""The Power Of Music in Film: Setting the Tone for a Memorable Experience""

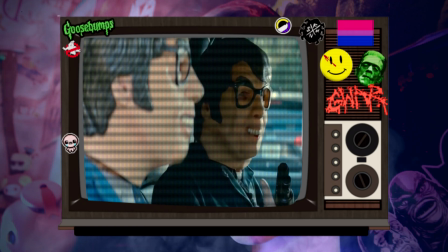Once the music starts cranking up you know shit's gonna get real with the movie and the fact that we as an audience get to listen to whatever baby
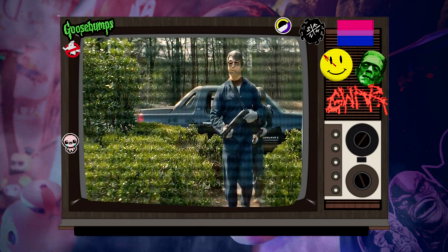driver is listening to within the movie we also get to listen we just kind of get placed into the scene of man the tension is
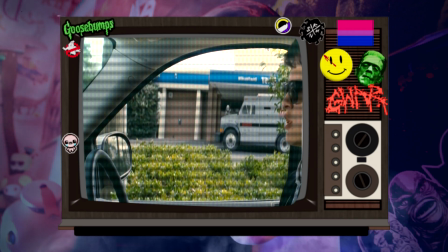high this is really happening and i'm terrified my heart is pumping the music is just getting faster and faster it's it's insane i could have easily picked
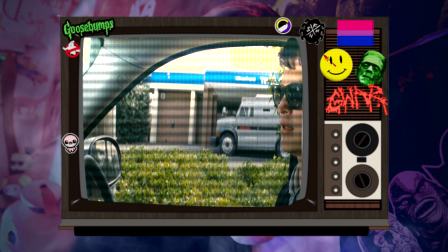the beginning song or another song off the baby driver soundtrack and movie but honestly this song specifically stuck with me and this is one of the
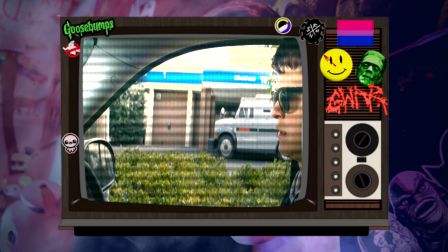most memorable scenes from the movie that I personally remember.
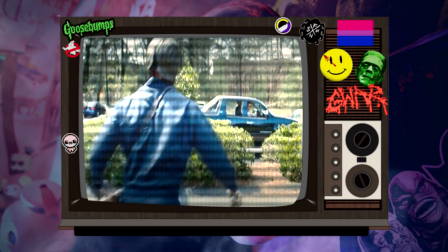If you don't want to watch the movie or if you just kind of want to spoil that scene specifically for you it's on YouTube feel free to watch it
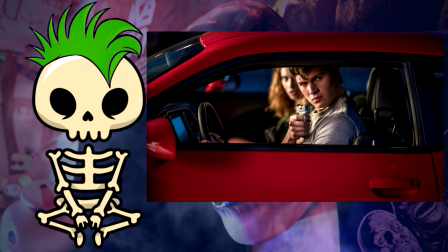but overall I recommend watching the full movie as a soundtrack and the acting Edgar Wright is just pure genius for this movie.
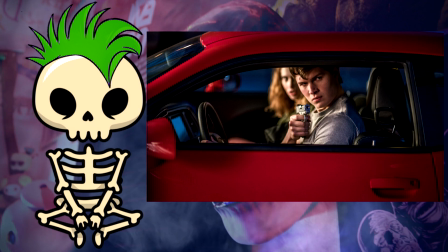From what I've been hearing all around is that there is a Baby Driver 2 sequel in production or pre-production.
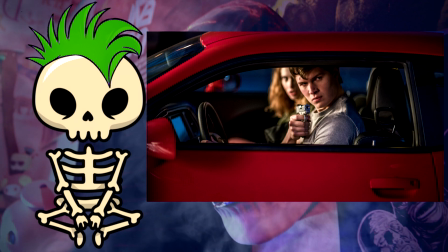It's been quite quiet for a while,
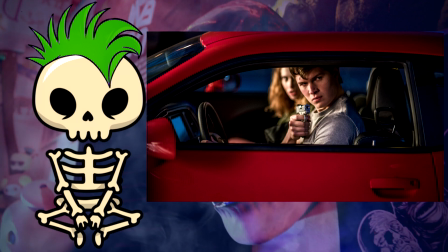but I would love to see where they would take Baby Driver 2 and hopefully Edgar Wright comes up with the script, because if he's not included in it,
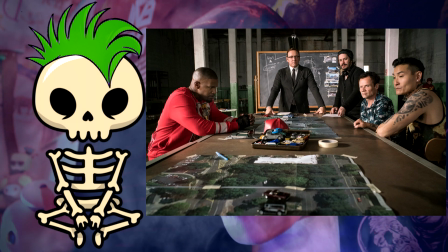then I don't want it. But it'd be very interesting to see what they could do with the sequel.
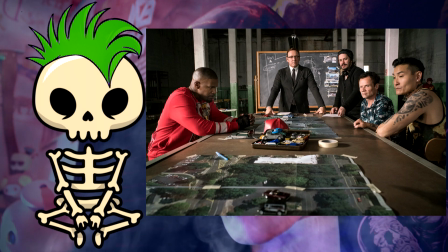Overall, this scene is full of action, full of laughs, and full of non-stop, just heart-pounding what-the-fuck moments.
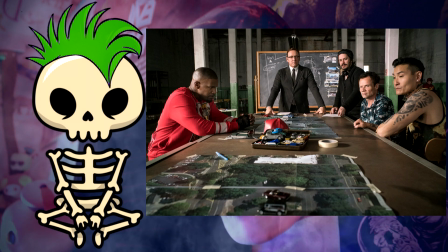And damn, you really do feel as if you're the one in the seat with Baby Driver listening to this song.
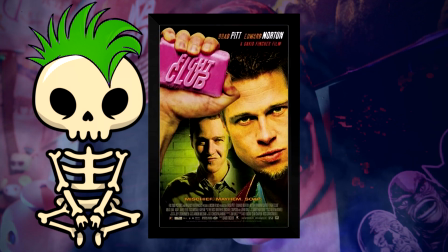Up next on the list, Fight Club, directed by David Fincher, 1999.
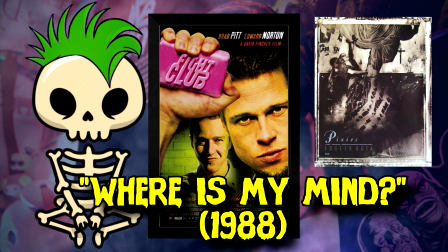The Pixies, Where Is My Mind, from the album Surfer Rosa, 1988.
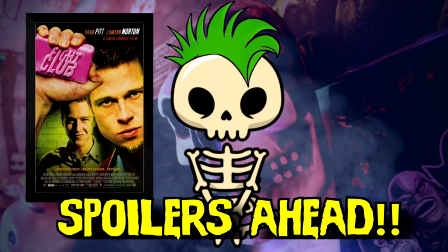So to begin with, this is basically going to spoil the ending of the movie for those that don't know.
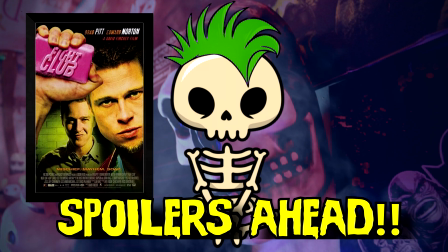So spoilers for 1999's Fight Club, in case you don't want to know.
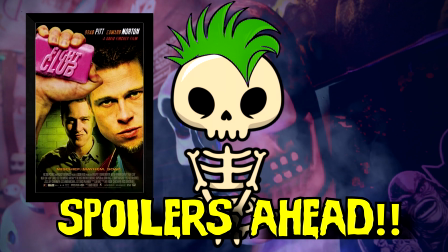Here is the timestamp if you just want to proceed to the next one you can just come back to this or if you don't care stick around before i could get to that let's go back and talk about david fincher who has basically gave us some of the best psychological thrillers out there and has basically almost gotten a lot of praise from the academy nominees three of them being the best director some of his best work besides fight club Love is also 7 with Brad Pitt and Morgan Freeman,
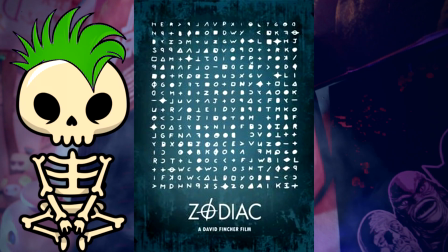Gone Girl, Zodiac, The Girl with the Dragon Tattoo,
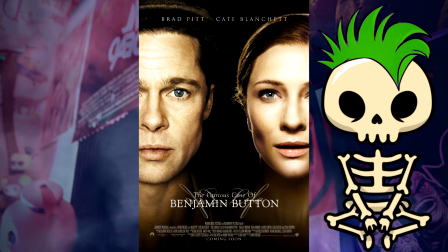The Social Network, The Curious Case of Benjamin Button, and my personal favorite, Alien 3.
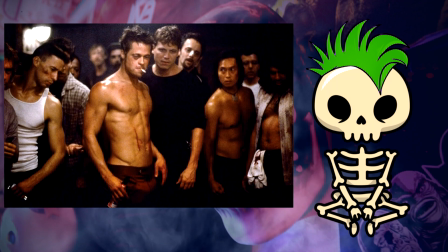In almost every David Fincher movie,
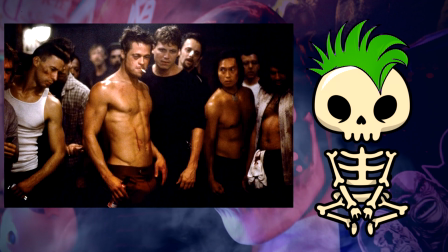he really dives into the psychological thriller across the main character or the characters that are around them.
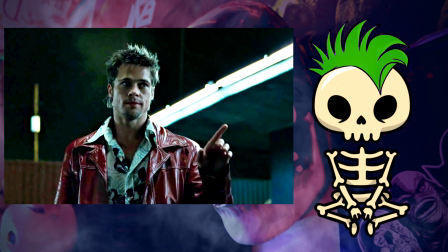A lot of people would like to compare David Fincher to David Lynch since having almost a similar vibes and I could definitely see the George Lucas,
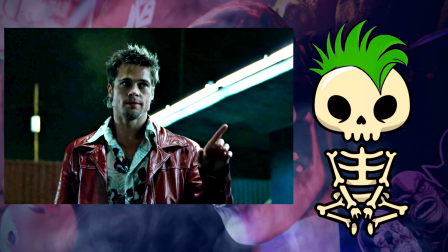Steven Spielberg dynamic going on but from my knowledge I don't think they've ever worked on a film or they might have been friends.
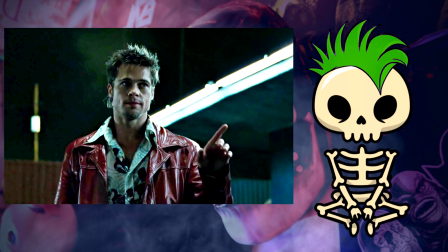There's some history between both of them in good terms.